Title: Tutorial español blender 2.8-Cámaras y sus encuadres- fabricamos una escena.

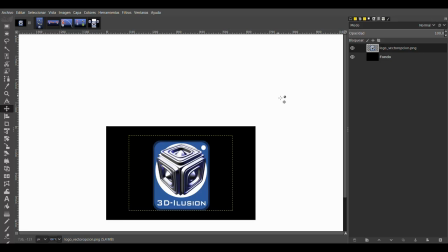[0:00]
Saludos compañeros y compañeras, mi nombre es Fernando de 3D Illusion y hoy estamos en el gym. Vamos a usarlo de pizarra para entender la colocación de unos de los objetos dentro de la cámara. En muchas ocasiones nos hemos encontrado que hacemos buenas texturas, colocamos bien las cámaras en nuestras escenas, le hacemos una buena iluminación,
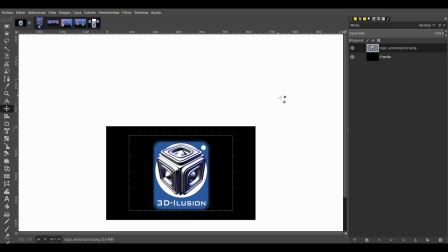[0:18]
pero cuando hacemos un render, nuestra escena está muy bien terminada pero no tiene esa vida que debería tener, ¿no? Eso se le llama el alma de la foto. Los fotógrafos utilizan unas técnicas y las llevan pues muy a rajatabla para conseguir que dentro del encuadre de lo que es una foto
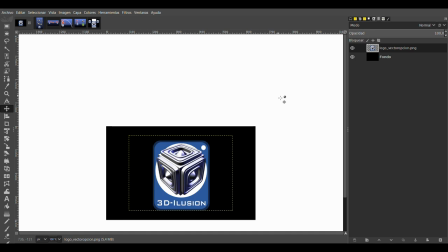[0:37]
aparezca pues esa vida que o ese sentido que debería tener la foto, ¿no? O el render en este caso si fuera un modelado. Nosotros queremos que nuestra escena tenga ese sentido y el sentido lo usamos con la colocación y la incidencia en el objeto donde queremos que se fije.
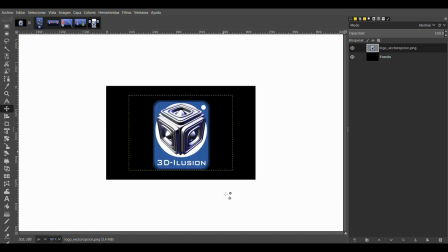[0:53]
Lo primero que vamos a ver es que tenemos un encuadre, vemos que en el centro tenemos el logotipo y es un primer plano de lo que es la foto o el logotipo.
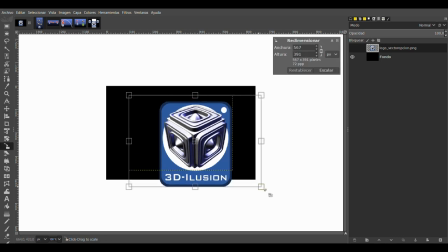[1:04]
Hay otro plano que sería este, que sería si yo, vamos a hacerlo así rápidamente,
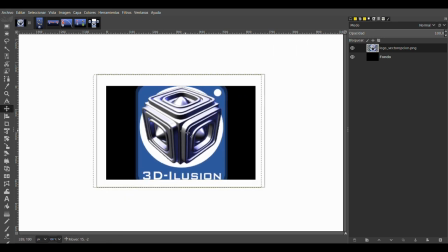[1:09]
si yo lo escalo y lo pongo aquí más o menos de esta manera, es un plano pues, más cerca, ¿no? Hay varios tipos de planos, el que es el plano principal, ese plano lo podemos acercar o alejar.
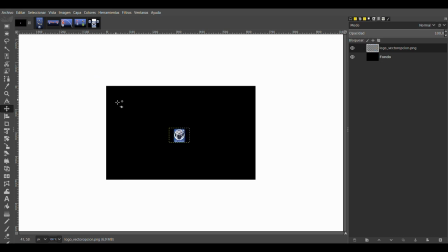[1:20]
Si yo alejo el plano, le voy a dar protagonismo a dónde está este logotipo. Pero si el logotipo lo pongo muy cerca, le estoy dando más incidencia al logotipo, ¿no? Decir, oye, aquí estoy y esto es lo que estoy enfocando, ¿no?
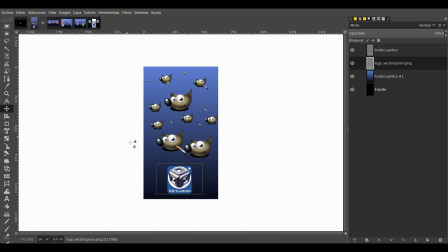[1:32]
Hay otra técnica, hemos visto que nuestro encuadre ha cambiado el formato y hemos visto que aquí abajo tenemos el logotipo, pero también le damos una cierta un cierto movimiento a nuestra imagen. Cuando colocamos una imagen aquí abajo y lo hacemos de esta manera,
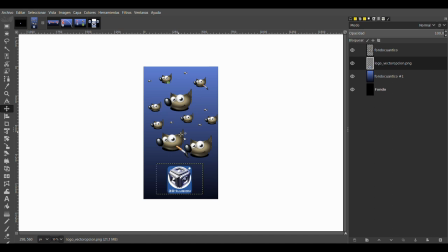[1:49]
le estamos diciendo al espectador que es un poco como lo que expliqué antes, cuanto más chico, más protagonismo le damos al entorno, pero a su vez estamos dando un poquito de movimiento. Esta foto tiene un poco de movimiento. Salen este tipo de dibujos, ¿no? Se puede hacer que nuestra imagen,
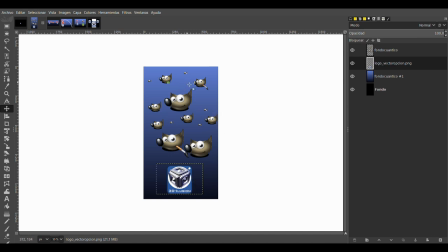[2:07]
nuestro modelado esté aquí y que el fondo, por ejemplo, sea un edificio que nosotros queremos que el espectador también vea. Entonces la vista va a ser de aquí hacia arriba. Aquí tenemos el plano horizontal.
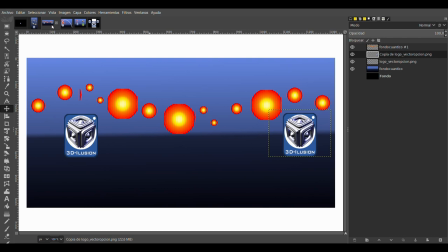[2:18]
El plano horizontal hace lo mismo que el vertical, pero de manera horizontal, lógicamente. Y esta sería la colocación un poco. También da un poco de movimiento. Damos una énfasis al plano horizontal, donde le vamos a decir al espectador que estamos aquí y nos hemos trasladado hacia aquí, ¿no?
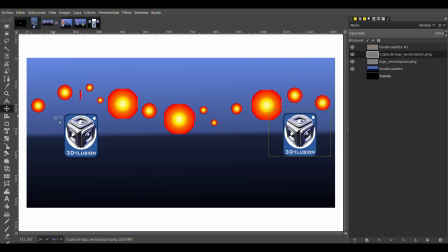[2:33]
De alguna manera, ¿no? O para representar de alguna manera nuestro horizonte o nuestro paisaje.
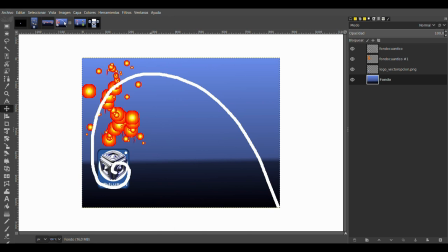[2:41]
Como norma general se utiliza para paisajes, ¿no? Tenemos también la de caracol o caracolillo, le llamo yo. Si yo, vamos a quitarle, vean, esta foto tiene estas sensaciones. He colocado esto aquí con su fuego hacia arriba, imitando un poco el fuego. Tenemos el logotipo, tenemos como una especie de halo de luz que van hacia arriba.
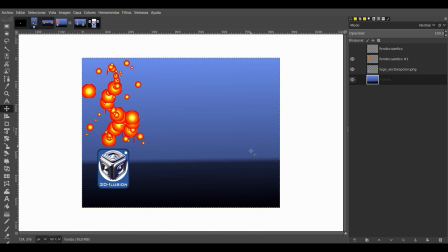[2:59]
Pues nuestra vista se va a ir aquí en vez de aquí, ¿no? Aquí a lo mejor podemos poner algo que fuera otro objeto si quisiéramos, pero en blanco y negro o que no tenga esa luminosidad que tendría esta parte de aquí. Vemos que hace esta forma de un caracol, de la forma del caparazón de un caracol,
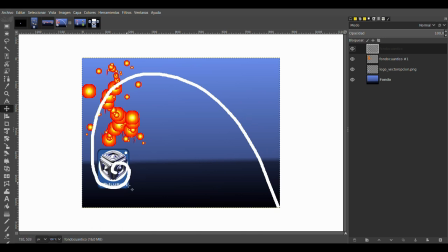[3:17]
y nos hace esta opción porque esta parte de aquí es la que tiene el protagonismo.
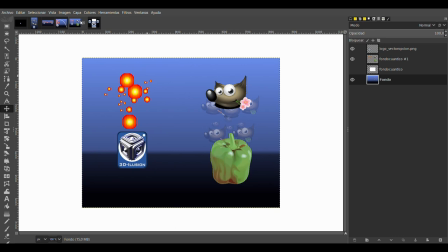[3:22]
Aquí tenemos la de los cuatro puntos. La de los cuatro puntos es muy muy usada y viene dada. Esto es una escena donde se ve aquí el logotipo, como que sale el haz de luz. Aquí tenemos esta especie de pimiento que pues imita un poco a la sensación de que sale
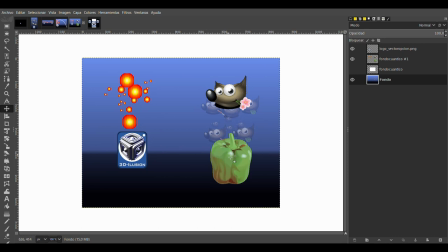[3:40]
este ser de aquí, ¿no? Y la de los cuatro puntos viene dada ahora cuando lo voy a dar. Nuestra mente va a ir aquí, aquí, aquí, aquí, de alguna manera, con nuestra vista.
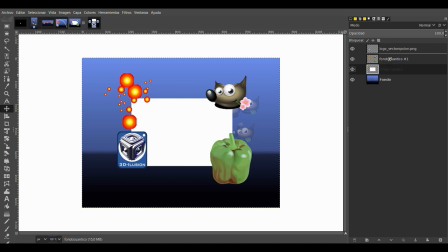[3:50]
Y fíjense que si yo voy a colocarlo delante para que vean los cuatro puntos. Es decir, aquí hay un punto, aquí habría otro punto, aquí habría otro punto y aquí habría otro punto.
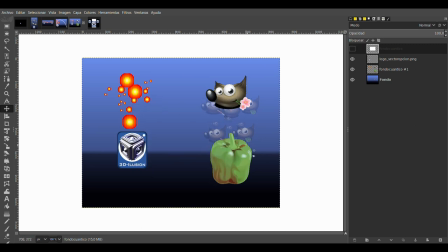[4:02]
Entonces eso quiere decir que estoy usando los cuatro puntos para representar mi objeto.